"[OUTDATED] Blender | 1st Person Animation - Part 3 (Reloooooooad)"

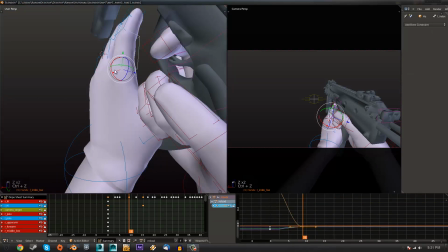[37:59]
Position them, well, yeah, can rotate them so they look a bit more,
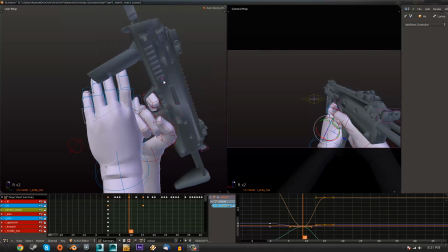[38:06]
just appealing, I should say, I don't know.
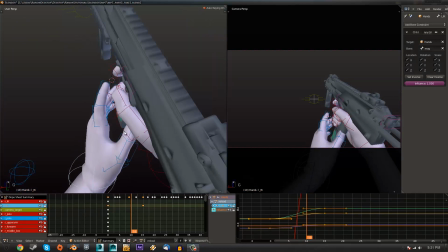[38:13]
Then, frame 4, now I'm gonna move the hand somewhere right here,
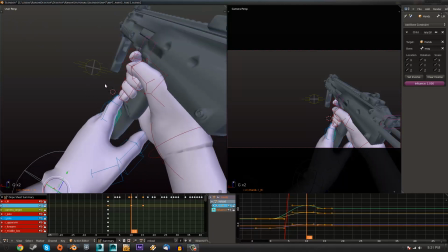[38:24]
so that it closes.
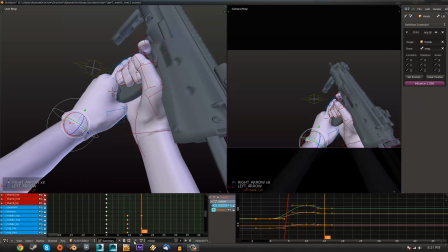[38:28]
Oh yeah, I forgot to copy the keyframes actually. Yeah,
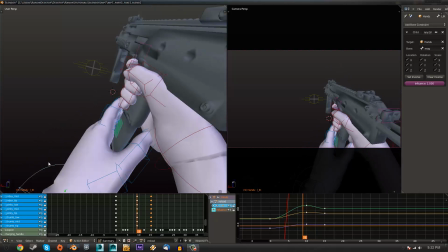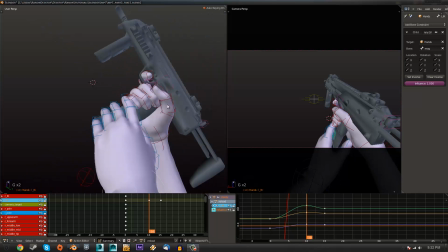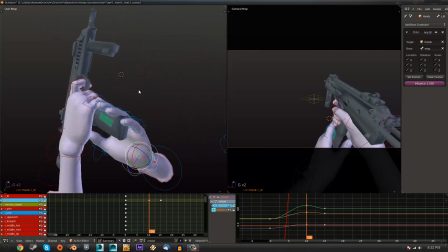[38:49]
alright. Clipping.
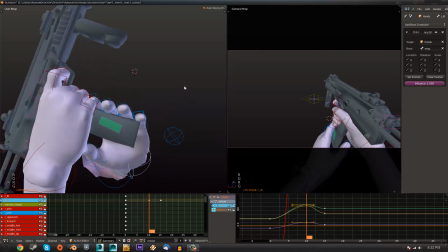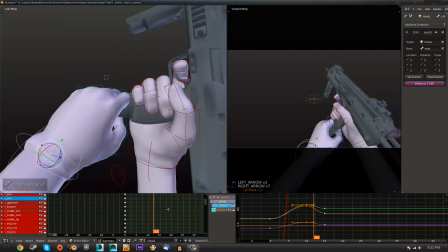So that they come after the hand movement. So that's usually.
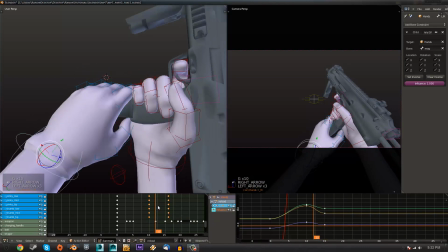[39:14]
That usually gives you a better result in your animations if your fingers go after the hand movements.
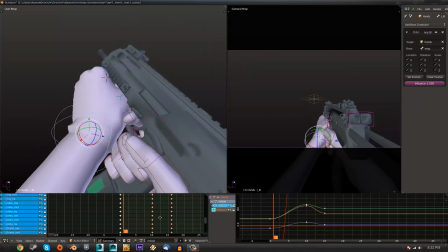[39:22]
Alright, so. I'm gonna get rid of this lazy mess right here.
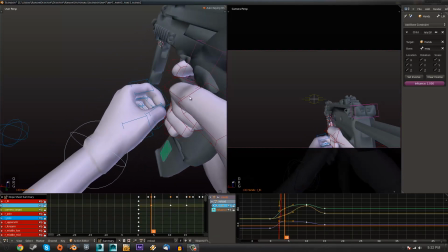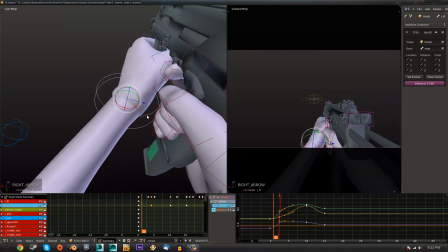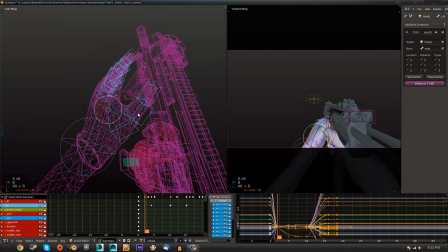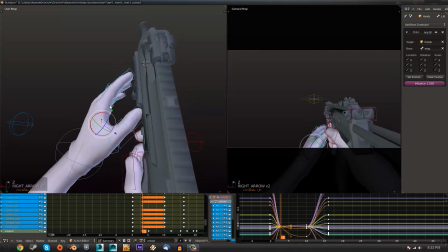[40:02]
Okay, timing.
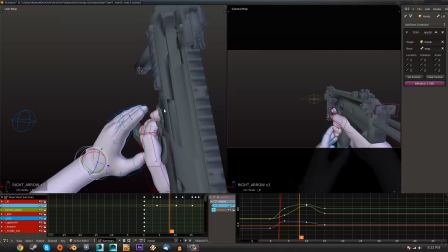[40:08]
I probably have to rotate the hand so that it. So that the thumb probably just doesn't clip through like that, so. I'm gonna move a little bit to the left and rotate to the right. Same with this.
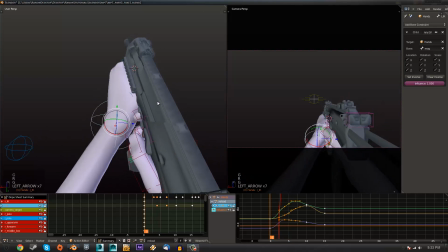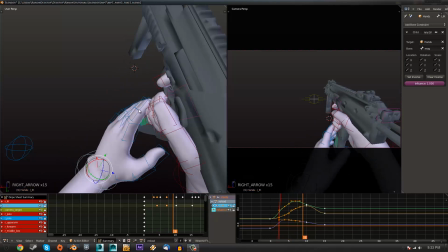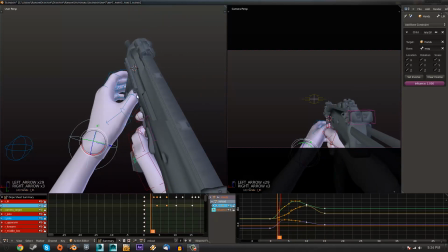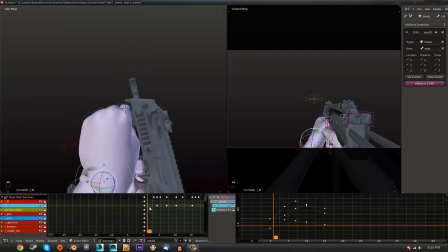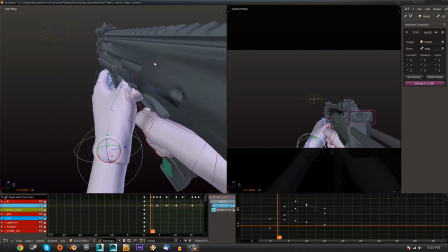[40:48]
Subtle, so that the hand just doesn't immediately start moving really fast.
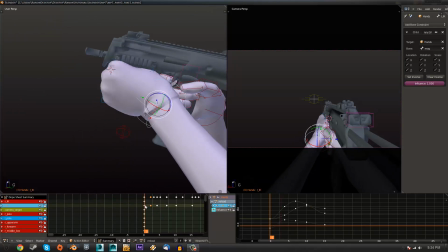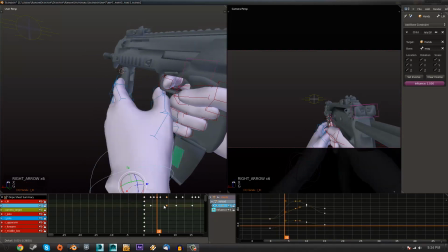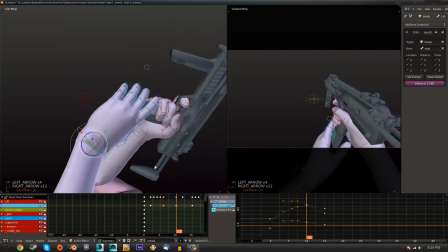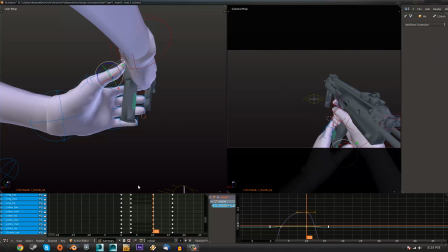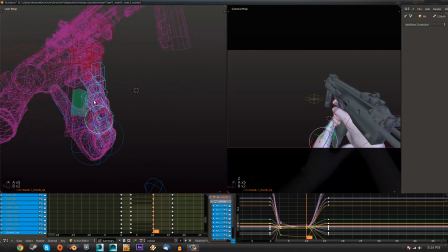[41:32]
of spread the fingers out so it's a bit more exaggerated. Actually, I don't have... yeah. Need to put it on individual origins so that the fingers will bend at each origin like that.